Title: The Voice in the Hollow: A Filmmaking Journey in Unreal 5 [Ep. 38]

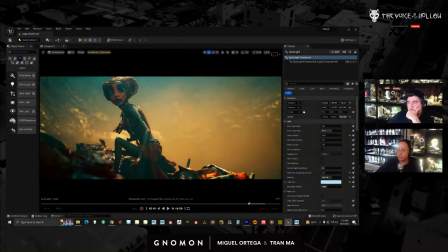1314s
It's less flat, right? And you instinctively feel like there's sky above.
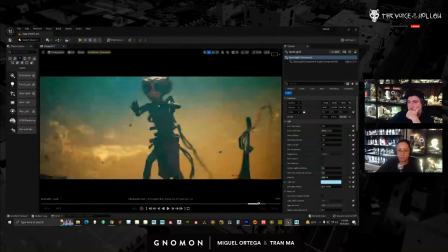1321s
So, as she's moving, once she gets here, we kind of lose some of that.
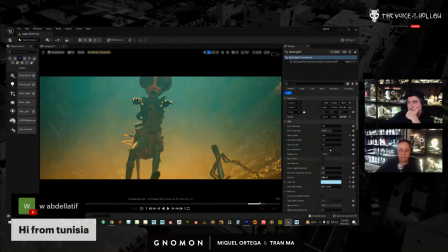1328s
So here I added that back in, and it gives me that subtle soft glow around here.
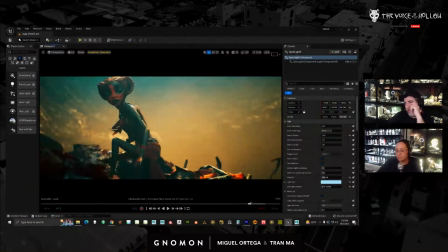1335s
The other thing I do a lot in my lighting, let's look at my lights.
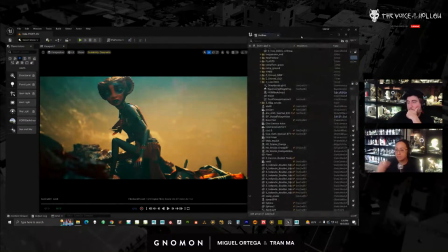1340s
So my light setup is pretty consistent. I have a directional light, I have exponential fog, and I have the HDRI. Now I have a total love-hate relationship with the HDRI. HDRI is pretty unstable in our scene.
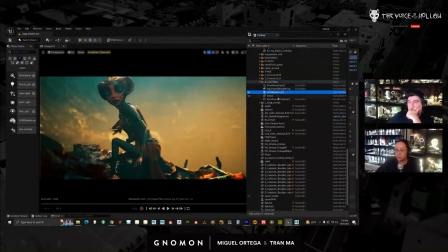1357s
The lighting tends to break. I'll kind of show you a couple of renders. Tends to, as in all the time. Yeah, pretty much like 70% chance your shot's gonna break. And then I also have a post-process. Now, my
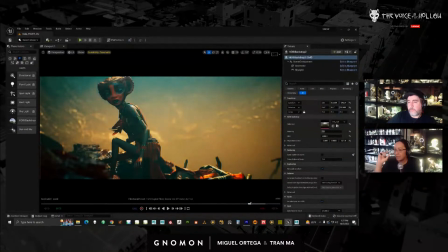1375s
HDRI is basically used like a fill light, and it gives me nice complexity in my shadows. So let's come back here. Let's shut off the things I added. So I just turn off the lights here.
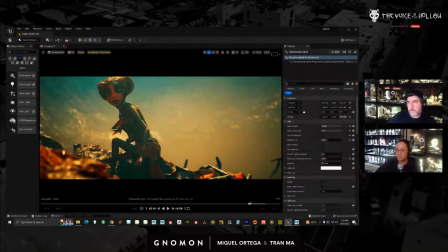1396s
And I'll turn off my directional light, right?
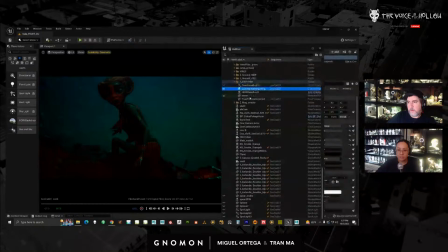1401s
So right now, all I have on is, I have my post-process.
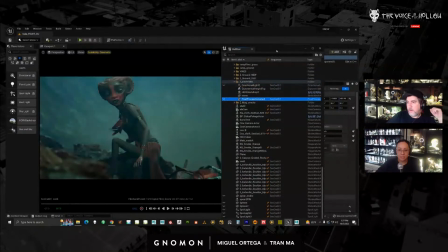1407s
Let's turn that off. Okay. And then let's turn off my fog. Totally not going to save the scene. This is how you break your lighting. When you turn off certain lights and then you turn them back on, your scene can be really unstable and the light could break,
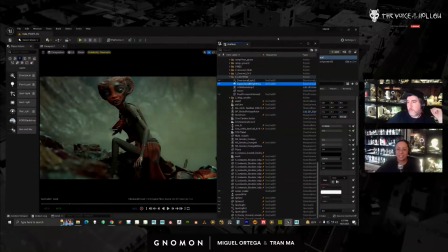1426s
which drives me absolutely insane. Now, if you look at this here, all I have is my HDRI, and my HDRI intensity is at 2.
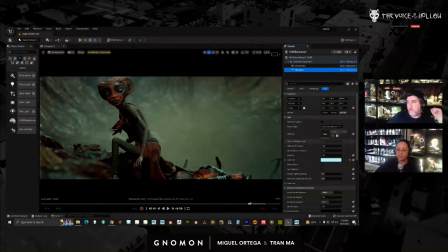1438s
And then I also have a skylight in it. Basically, it's a very soft type of lighting that is just not giving me hard shadows. As far as where the light source is, it's not really anywhere.
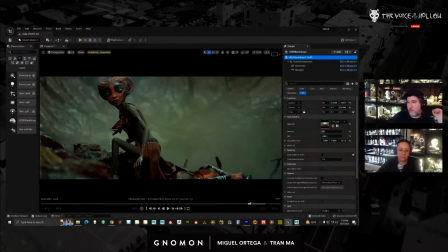1454s
We do have shadows on her just because, there's less light bouncing around because she's kind of hunched over. But the direction of the actual HDRI is not very important.
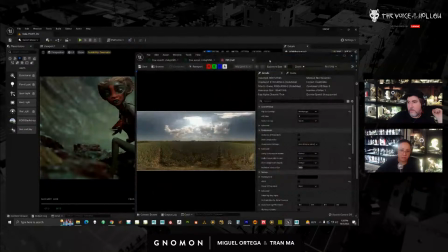1466s
If we look at the HDRI, it does have a sun. So I could use it as a directional light, but I never actually ever do that.
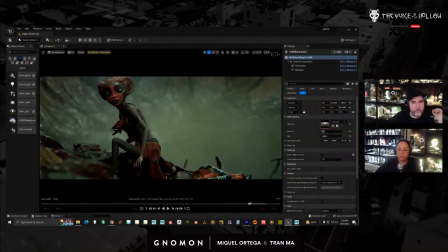1474s
I just use it to give me kind of nice, soft information. And there's less harshness. So I always constantly say the word harsh. Let's pop out of the camera.
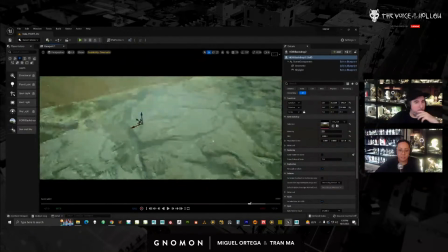1490s
So what I mean by less harsh is like, now that I'm out here and I only have my HDRI,
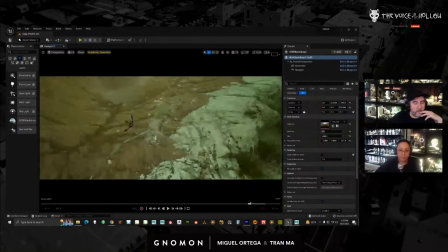1495s
I don't have those nasty black shadows that I was showing you earlier, right?
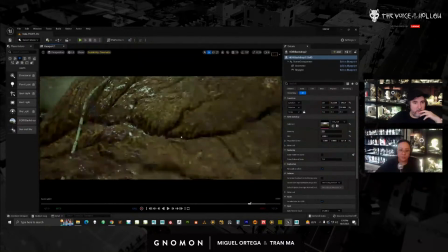1501s
There are some weird stuff going on here. Those are just some weird decals, but it looks all right. Like the geometry doesn't look as disgusting anymore, right? So that's why I use the HDRI.
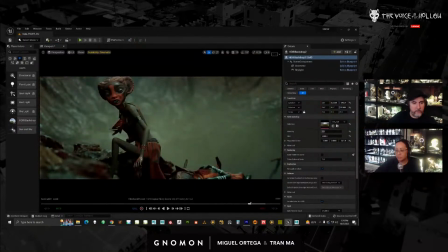1514s
You can use, Unreal's lighting, like their skylight system and everything. But I feel like the HDRI gives me something much softer and really nice and complex. the downside is that it breaks.
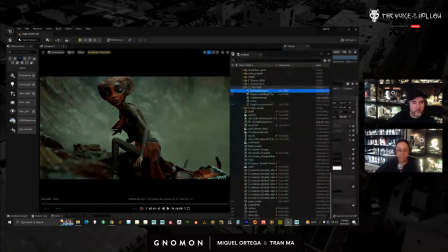1529s
Once I have something like that, and I have this kind of fill, I'll bring in my directional light.
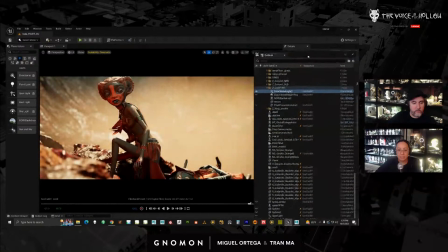1536s
And directional light, you know, you have to be careful with, because that's where you're going to start getting your nasty hard shadows, right? So I just try to rotate it to try to hide all the ugly shadows.
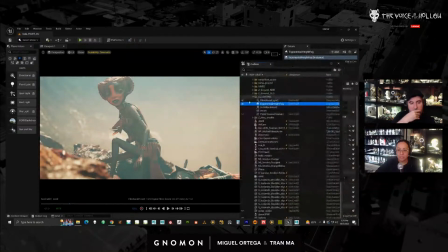1552s
And then we have our fog that coming in. So here, my directional light, in terms of color palette, is warmer.